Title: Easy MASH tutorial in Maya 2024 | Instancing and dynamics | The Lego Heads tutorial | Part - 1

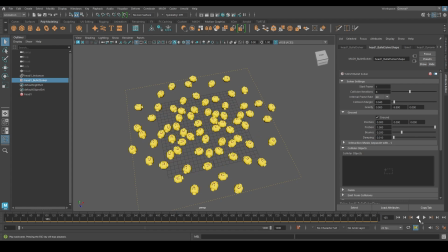And if I put the friction back to 1, it will be, the resistance of the floor will be more and it won't float much. The bounciness of the floor is where you can see, like if we put a ball to the ground, it will bounce off, right?
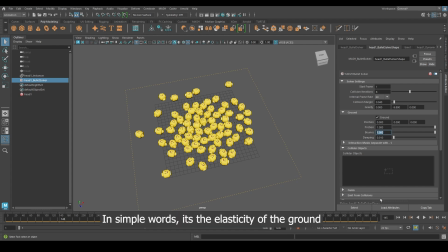So it's the bounciness of the ground. It's not the bounciness of the object, but the ground. So if I add more bounciness, it will make the objects bounce more. It's not much visible here because we are really close to the ground.
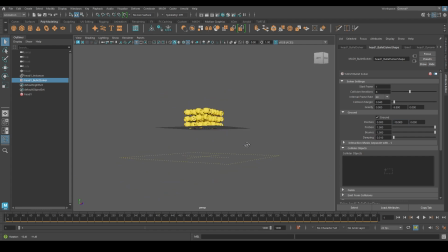If you are changing the ground, move it a bit down, maybe you can see the bounce better. I think we'll have to adjust the bounciness of the objects as well. Since we are not really doing any bounces here, we can put that back to 0. Damping is also some kind of resistance with the objects.
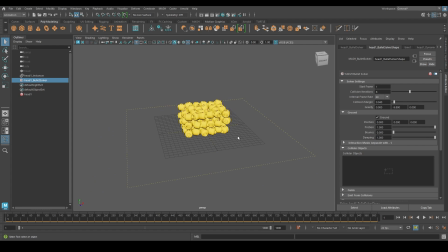So if I put back that to also to 1, it will also increase the resistance and reduce the floating of the objects. So you can see it's still floating a lot here.
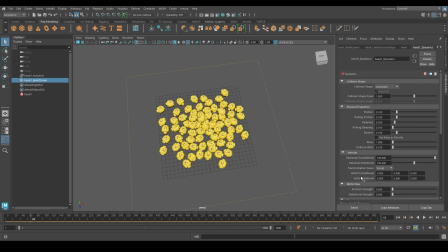That is because we also have another tab here where we can adjust all this friction and damping again. And this one works for the instance mesh.
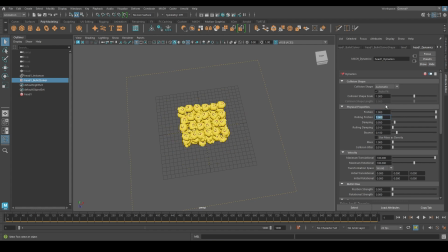So if I add the friction and rolling friction to 1, let's see what happens here. You can see it is the friction between instancing objects. So it's not bouncing or sliding by colliding with the objects.
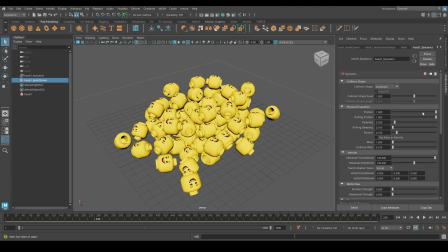It has that resistance increased. So let me put it the midway. And damping also is what we have just talked about. It also has increased the resistance between the objects.
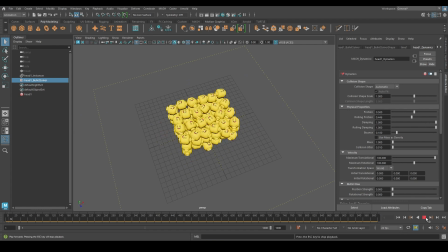So if I increase the damping here, it will stay still. So this is not what we need, right?
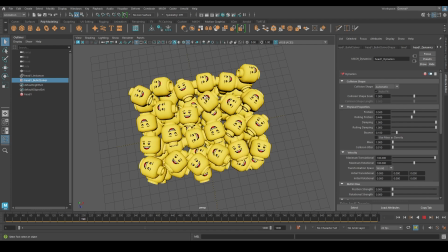We need to have some variation in terms of its position. Here we are not getting that because of the increased damping and resistance. So let me just decrease it to a level which is more natural, and let's see what kind of results are we getting right now.
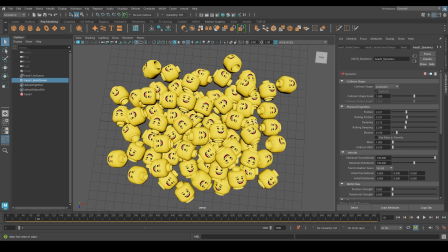So this is kind of natural. We are getting some good amount of resistance and good amount of animations here.
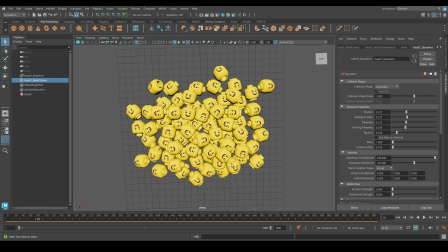So now, since it's just a tutorial and I'm just showing you the workflow of how you can create this kind of output,
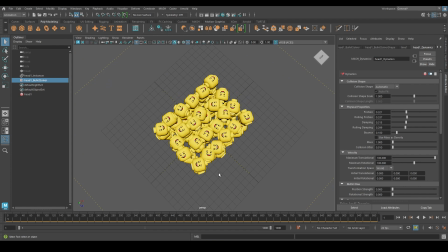I'm not using a higher number of rows and columns here. But when I was doing this in my final render, I have pushed it to the maximum of my limit where I feel this is the scale I need,
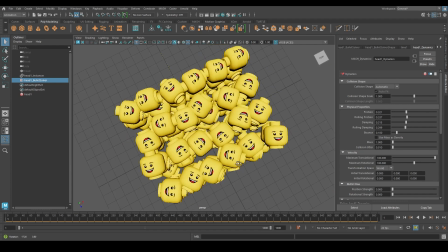because if the Lego heads are really small,
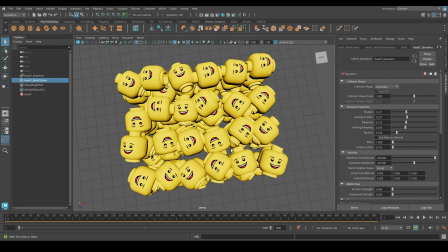like really less in number, we tend to feel like the heads size in the real world are bigger. If we are thinking about photographing Lego heads in the real world, in a frame it's only around 20 or 30 Lego heads you are capturing, you tend to feel like the size is bigger.
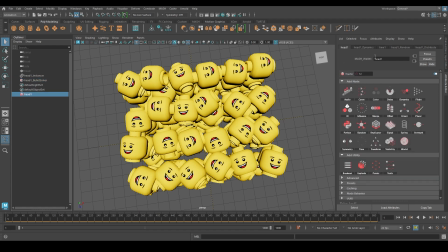But if you, let's say you have hundreds in a frame, the scale seems to be smaller. You tend to feel like the scale is smaller.
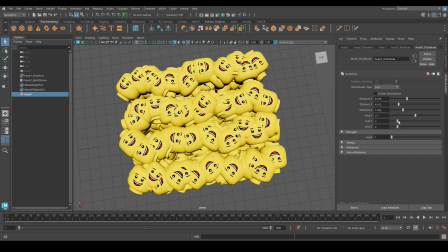So if you want, you can go up to crazy amount of values, and I guess that will give you better results.
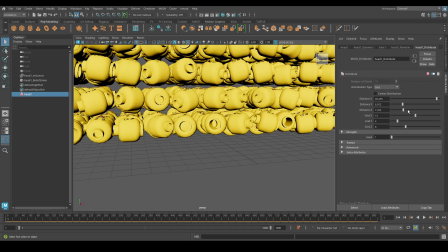So I'm just increasing the values to show you how much you can push it and how much that will give you good results.
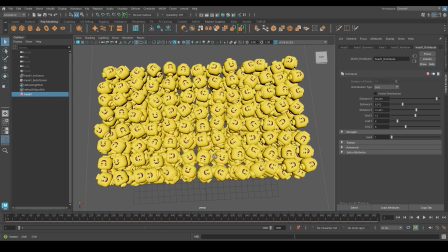So this is kind of the numbers which I have used in my render. So again, for more randomness,
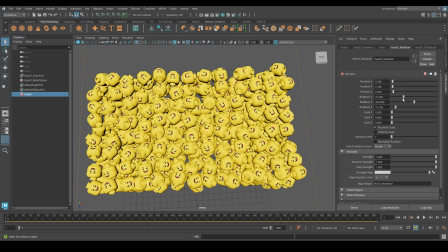I would like to rotate the heads a bit more so that I would get some more of the heads.
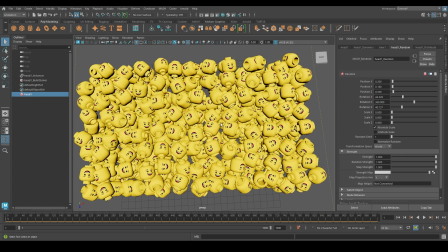Since it is very high in number, I would like to, let's say 30 to 40% of the heads to have textures flipped, so that it will create more variation and it will feel more natural.
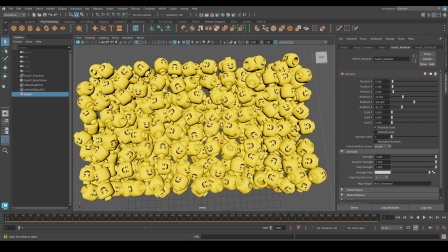If in these kind of cases where there is like hundreds or thousands of Lego heads, if you see 90% of them facing towards the camera with its texture, it will feel a bit unnatural. So I'm increasing the randomness a lot more here,
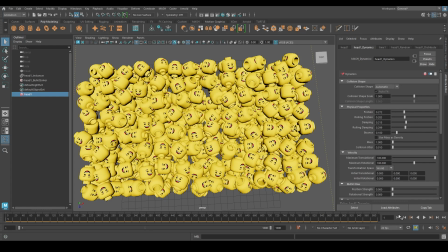and let's try to decrease frictions as well, and let's see how it's going to look.
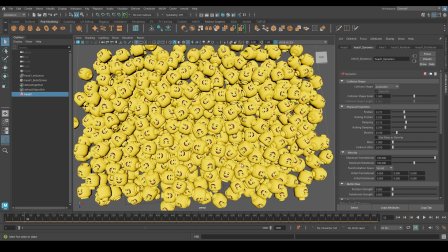So one of the other thing that I would like to look for is that I wouldn't want to see these gaps in between.
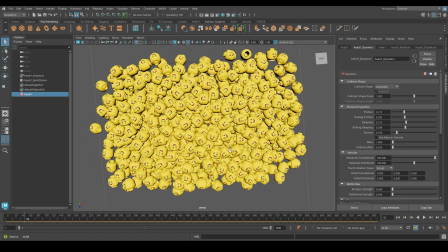So what I've done on my scene was that I put a ground there,
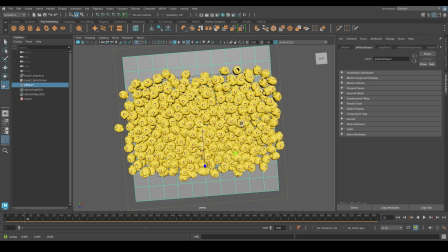and I've assigned the same color for the ground, which is matching to the Lego head color,
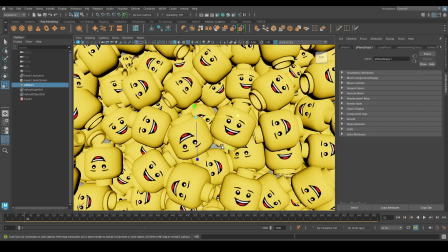so that the smaller gaps mostly will go in darkness. And even somehow it got lucky and some light passed through all of these Legos and lit up the ground, it will look like another Lego head which is flipped.
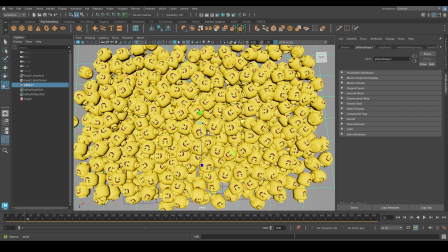And also we anyways going to use a ground so that it will block the lights from the bottom side,
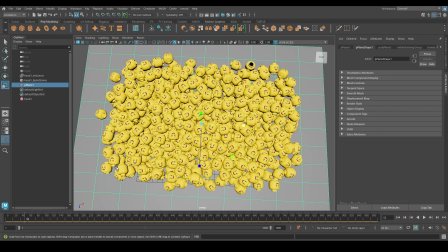and it will only lit up the top side of the Lego heads. So that is also something that I would try.
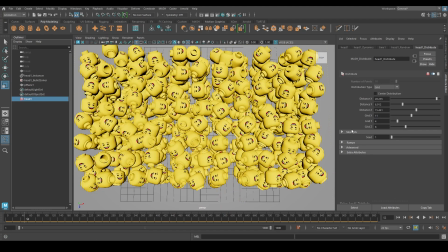Let me again, I'm going to reduce the number of grids here so that my render or the simulation goes a bit faster,
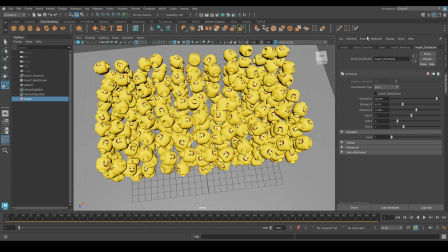and I'm going to see if I can get some better numbers.
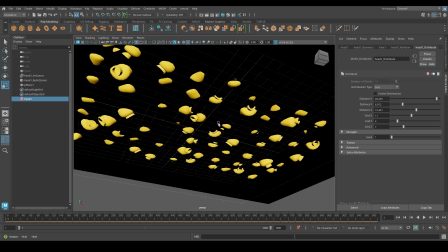So since this is very close to the ground now, it has some meshes which are already under the ground,
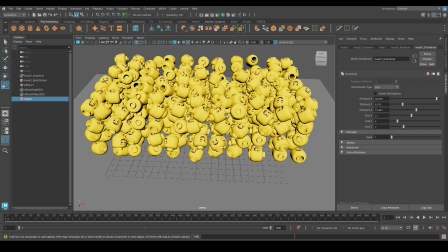so I would need to move it a bit up so that it will have some gap between the ground and the instancing geometry, so that it will have some space to create some variation in its fall and rotations.
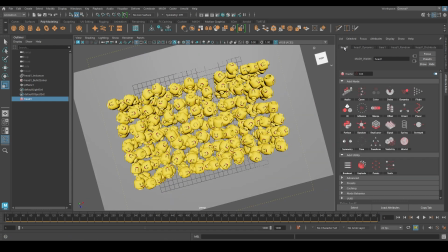So to move the instancer up, I would go back to the main head node, and I'll add a transform node here. Yeah. So this is the transform node, and on the transform node,
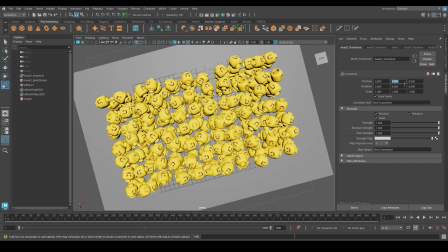I'll change the position a bit higher on the y-axis.
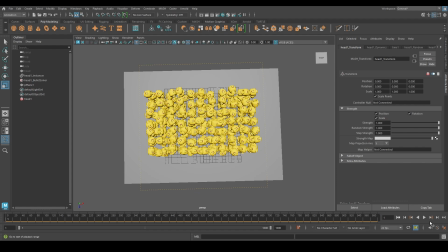And now let's see how much variation it's going to give us.
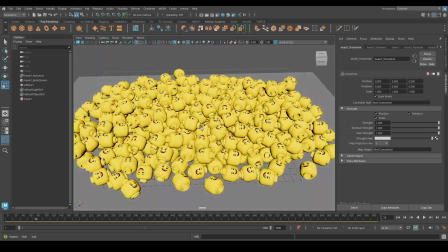So you can see that gave us something better, because now there is really less penetrations and things.
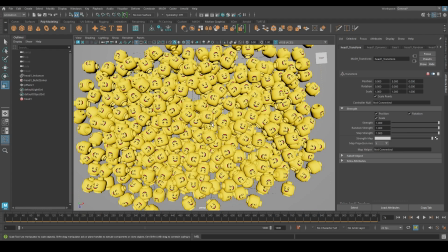We can still see the gaps, but you know, that is the limitation of my laptop actually, which I'm not able to use bigger numbers. It's gonna slow down my explanation because I have to wait till the simulation is completed. So I don't want to do that right now.
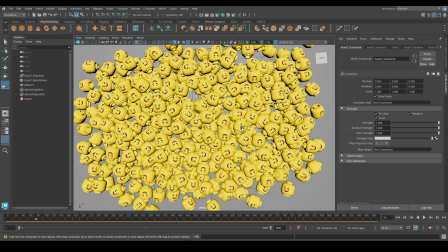All I want to do here is to make you understand the process behind this, and for that the number of Lego heads feels more sufficient. And one other thing which I have used was the rotational strength. So what the rotational strength does is that it is the resistance of
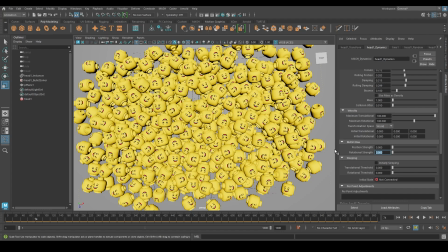rotation when the collision and fall happens between the instancer geometry. So if I put the rotational strength to 100%, when it falls down and it collides with the objects, it will try to retain its original rotational value. Because we are keeping the heads to face towards the camera,
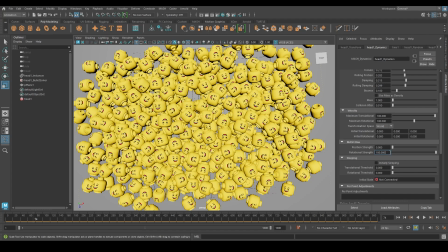it will always keep facing towards the camera even after colliding with another object, which is very unnatural in the real world, because when it hits some surface, it it tends to bounce back, and also it will change its rotations a bit. So you can also use the rotational strength if you see that more than
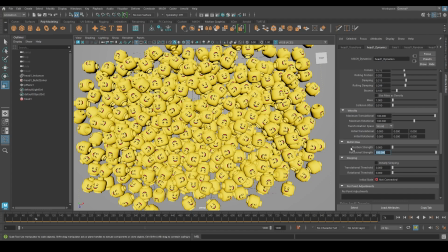50-60% of the Lego words are flipping down and you're not able to see most of its textures.
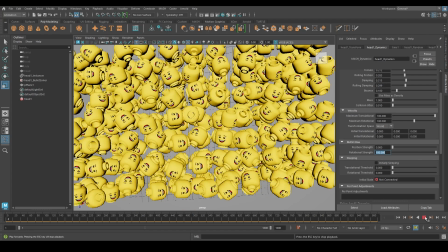So in that case, you can use the rotational strength. So let me again show you what I mean by that.
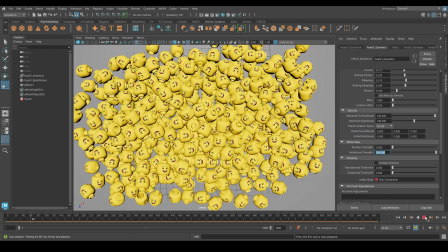So here you can see most of them are keeping its rotation as it is. Even if they are falling down, it is not changing its rotations.